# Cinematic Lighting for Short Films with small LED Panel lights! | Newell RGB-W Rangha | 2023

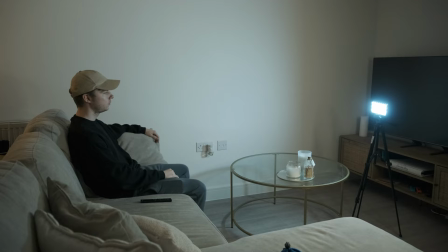0:00 Protesters back and this right in the center of power.
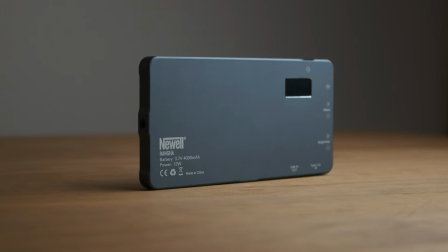0:06 Here's how I use this Newell LED light panel to fake these visual effects. This is the Newell RGBW Rangar LED light.
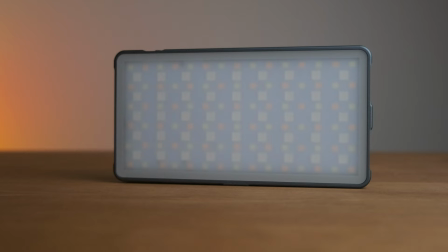0:14 I received this light from Gadget Bag. It's £79 and it's honestly worth every penny. It's made from airplane aluminium so it's strong and sturdy but it's also a similar size to a smartphone so it's nice and small and compact.
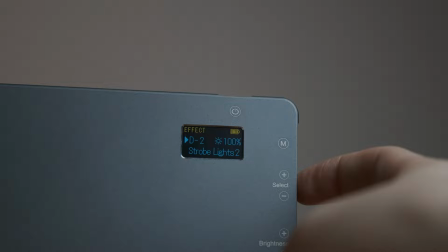0:25 You can literally fit it in your back pocket for quick access. I think my favorite thing about this light is the 21 predefined programs including ambulance lights, police cars, lightning, fireworks and even candles and apparently a romantic mode. Now let me show you a couple ways that you could use this in a short film scenario.
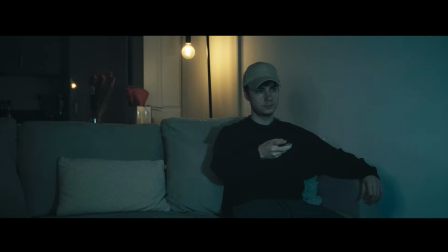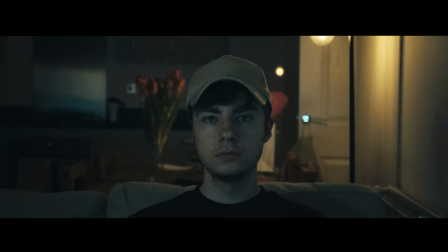0:47 For this first setup I put the light in TV mode and I set it straight in front of me to emulate an actual TV.
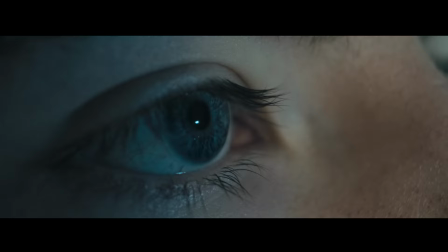0:53 Next I turned off all the main lights, set up a few background accent lights and then powered up the LED light and adjusted the brightness and it really is as simple as
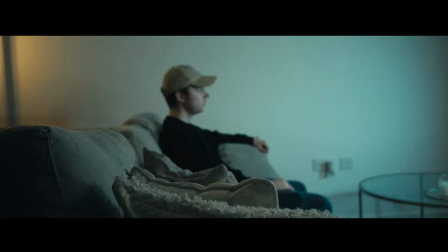1:01 that there's no VFX needed no editing tricks it's literally just this LED panel light it's the perfect solution for your practical
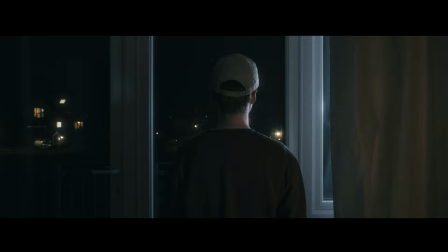1:07 lighting on set now let's have a look at another situation where this light came in handy so to get this shot I set up this
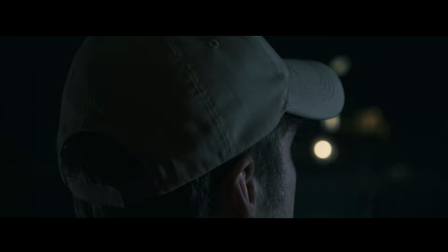1:15 new sunset light on a tripod outside on the balcony this is to create some cinematic rim light into the right side of me I set it to a
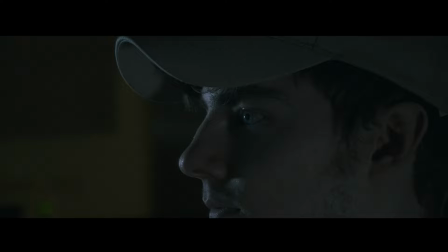1:22 constant light and change the temperature to a cool blue next I wanted some lightning to be flashing so i set up the new led panel light on a tripod to the left side of me and set it to the lightning stroke mode and that's it another simple yet super effective way to use the panel light now this is just a couple of short film ideas for this led light but obviously the possibilities are endless if you need this light for your film set then definitely head over the gadget bag and grab one for yourself my next video i'm going to do a full coverage review of this light and literally go over every aspect all its programs and functions so make sure you hit that subscribe button and I'll see you soon.
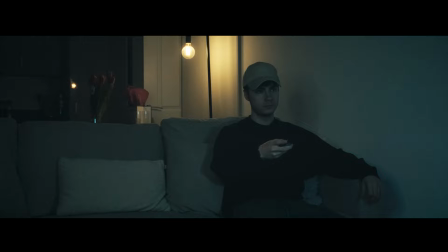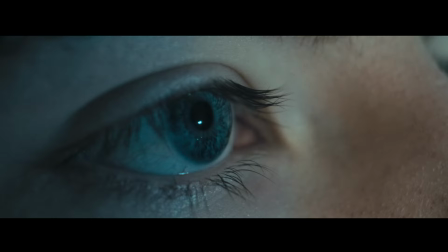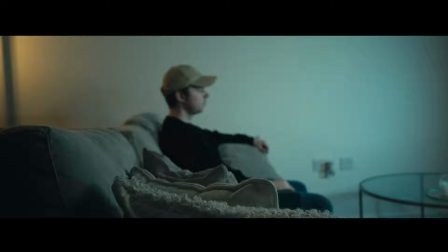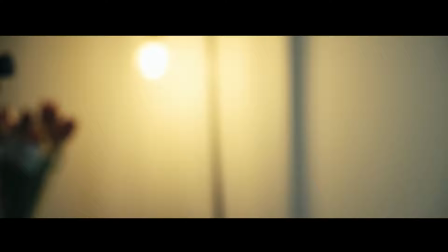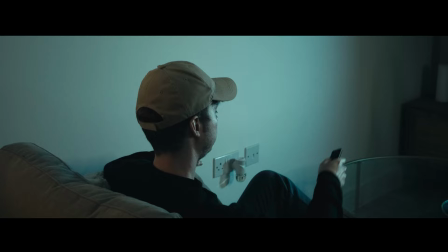2:29 the pension age moving it from 62 to 64 so large numbers on the streets
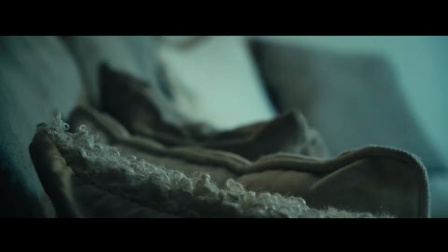2:37 again we had that meeting between the night of his first election and the fire has been set just outside the restaurant it it seems.